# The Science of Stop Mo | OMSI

3D modeling and like 3D printing is just one aspect of digital fabrication that we use in tandem with crafting puppets. And this is definitely technology that has been utilized in more modern, you know, days. I think in the past, we definitely didn't have these tools so readily available to use. 3D modeling in the ILM style, the Industrial Light and Magic style, is very specific to the way that characters look and feel. And the way that we utilize it is so that we can make physical items, you know, like this, so that we can make eyeballs like this, right?
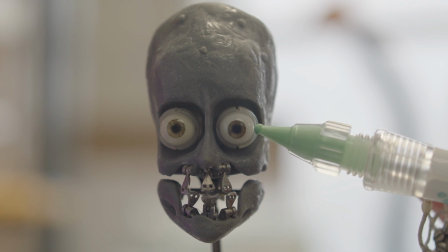540s
So in order to get to this point, you have to start with a 3D design and a 3D model.
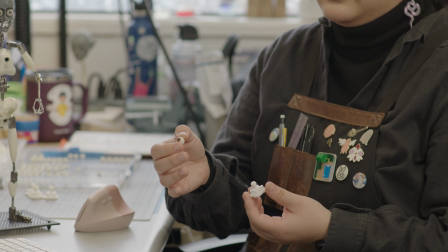547s
The things that we're taking into account for an eyeball like this are sort of the final size that it needs to be, and then sort of working backwards to get the initial model that we need. But I think there's a lot to
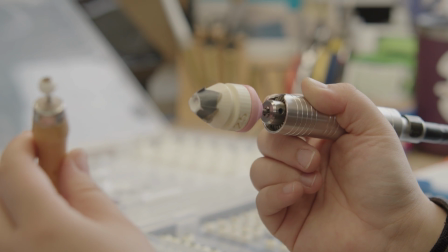564s
digital fabrication that kind of, yeah, works with the final process of making something. For example, in the eyes, we also have these sockets that kind of hold the eye together, and that's these pieces.
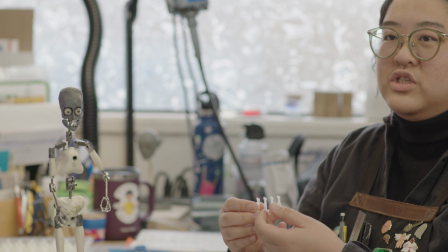580s
So there's a lot of sort of small engineering feats that we have to do, and a lot of research and development,
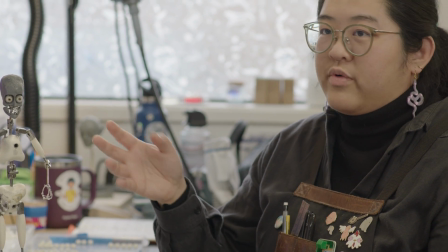588s
a lot of testing in order to get things to work properly and work together in order to make a puppet, a better version of a functional puppet you know, or the best version of a functional puppet that we can make.
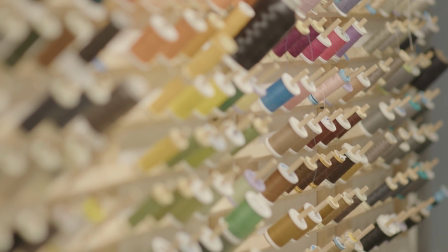602s
Material science and engineering are both used to clothe the puppets and make their clothes behave like that of a real full-size person.
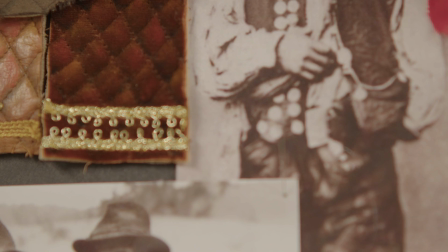609s
My name is Elsa Dye, and I'm a costume fabricator at Shadow Machine.
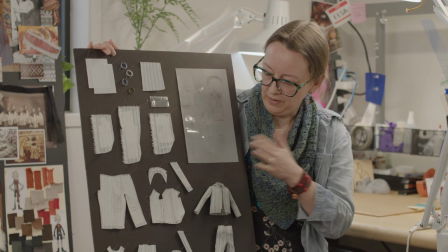613s
So this is just a layout of one of our basic costumes.
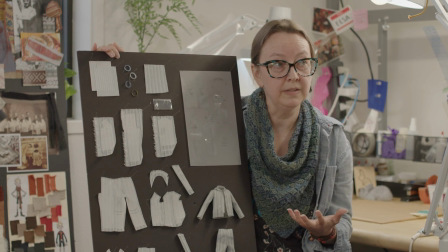618s
There's a certain amount of engineering that goes into it. I'm actually buying fabrics off the rack.
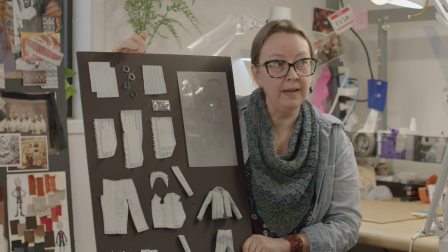624s
We have to scale things down when we're working at a small scale.
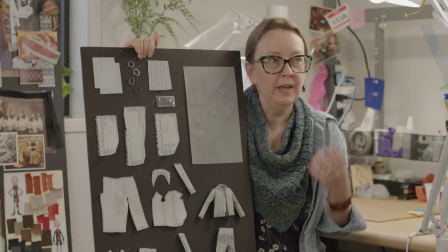628s
Like our main puppets are usually about this tall. So we have to find a fabric that reads correctly at that size so we can actually kind of trick
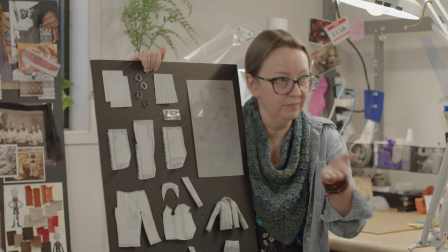637s
the eye into thinking this is a real life-size human that's walking around.
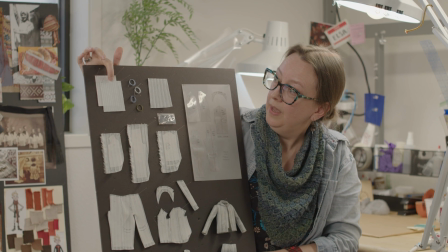643s
So I took this, we dyed it.
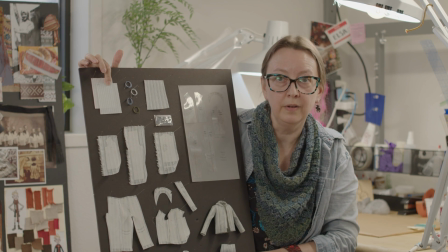649s
So with almost any fabric, we will at least do that step to alter it.
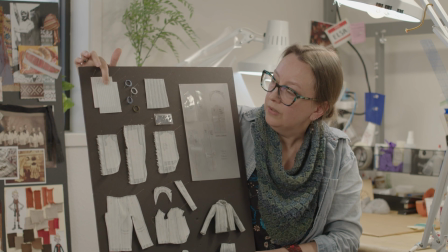654s
And then in order to scale this down further, because you can see this stripe is a little bit on the large side,
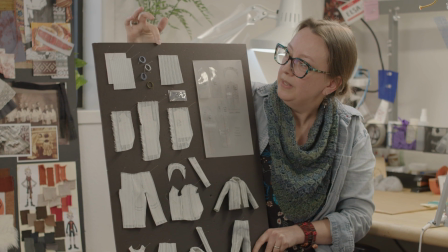661s
we took these various color threads and stitched into it on the sewing machine.
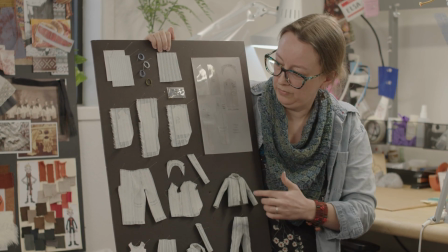666s
And so it just takes that stripe scale down to something that's readable as a miniature pajama fabric.
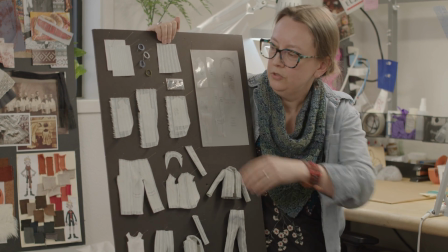673s
Clothing construction for stop motion is we will generally line all of our fabrics.
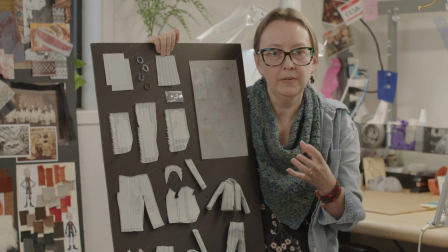679s
And this gives us some control because the animator's having to constantly grab the puppet.
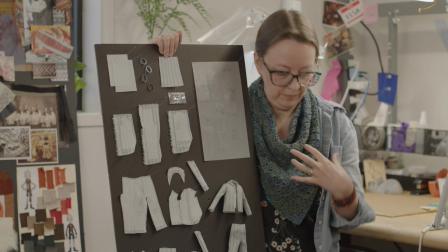687s
And in doing that, if he's moving the fabric, or he or she is moving the fabric around a lot,
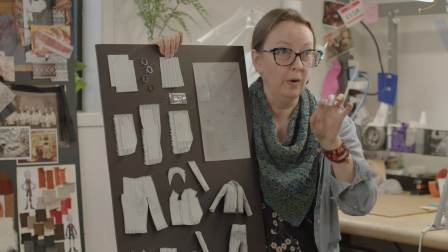692s
that is going to cause what we call crawl because it's taken one frame at a time.
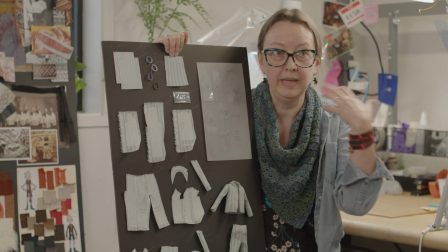697s
So this helps support it, and so it'll spring back into the same place, and it'll make it less obvious that, you know, his shirt isn't moving independently.
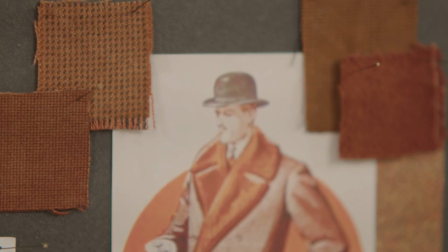706s
When you line a fabric, it stiffens it, and it also, like, if you fold that fabric,
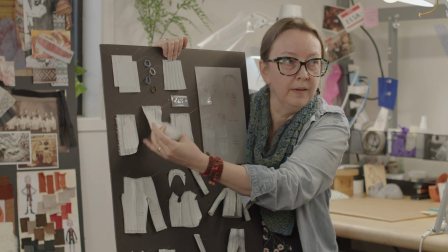713s
you have like really large scale wrinkles when you're talking about the size that we're working at.
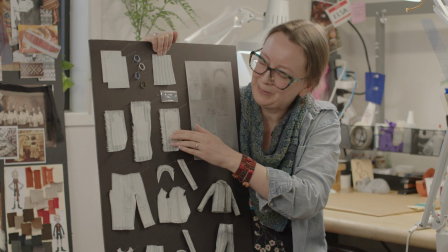718s
So this is where a little bit of engineering comes in. So we go back and actually cut away pieces of that lining
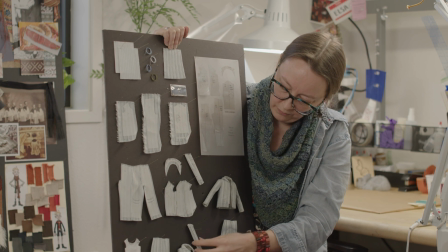727s
so that these fabrics will then fold at scale in those areas.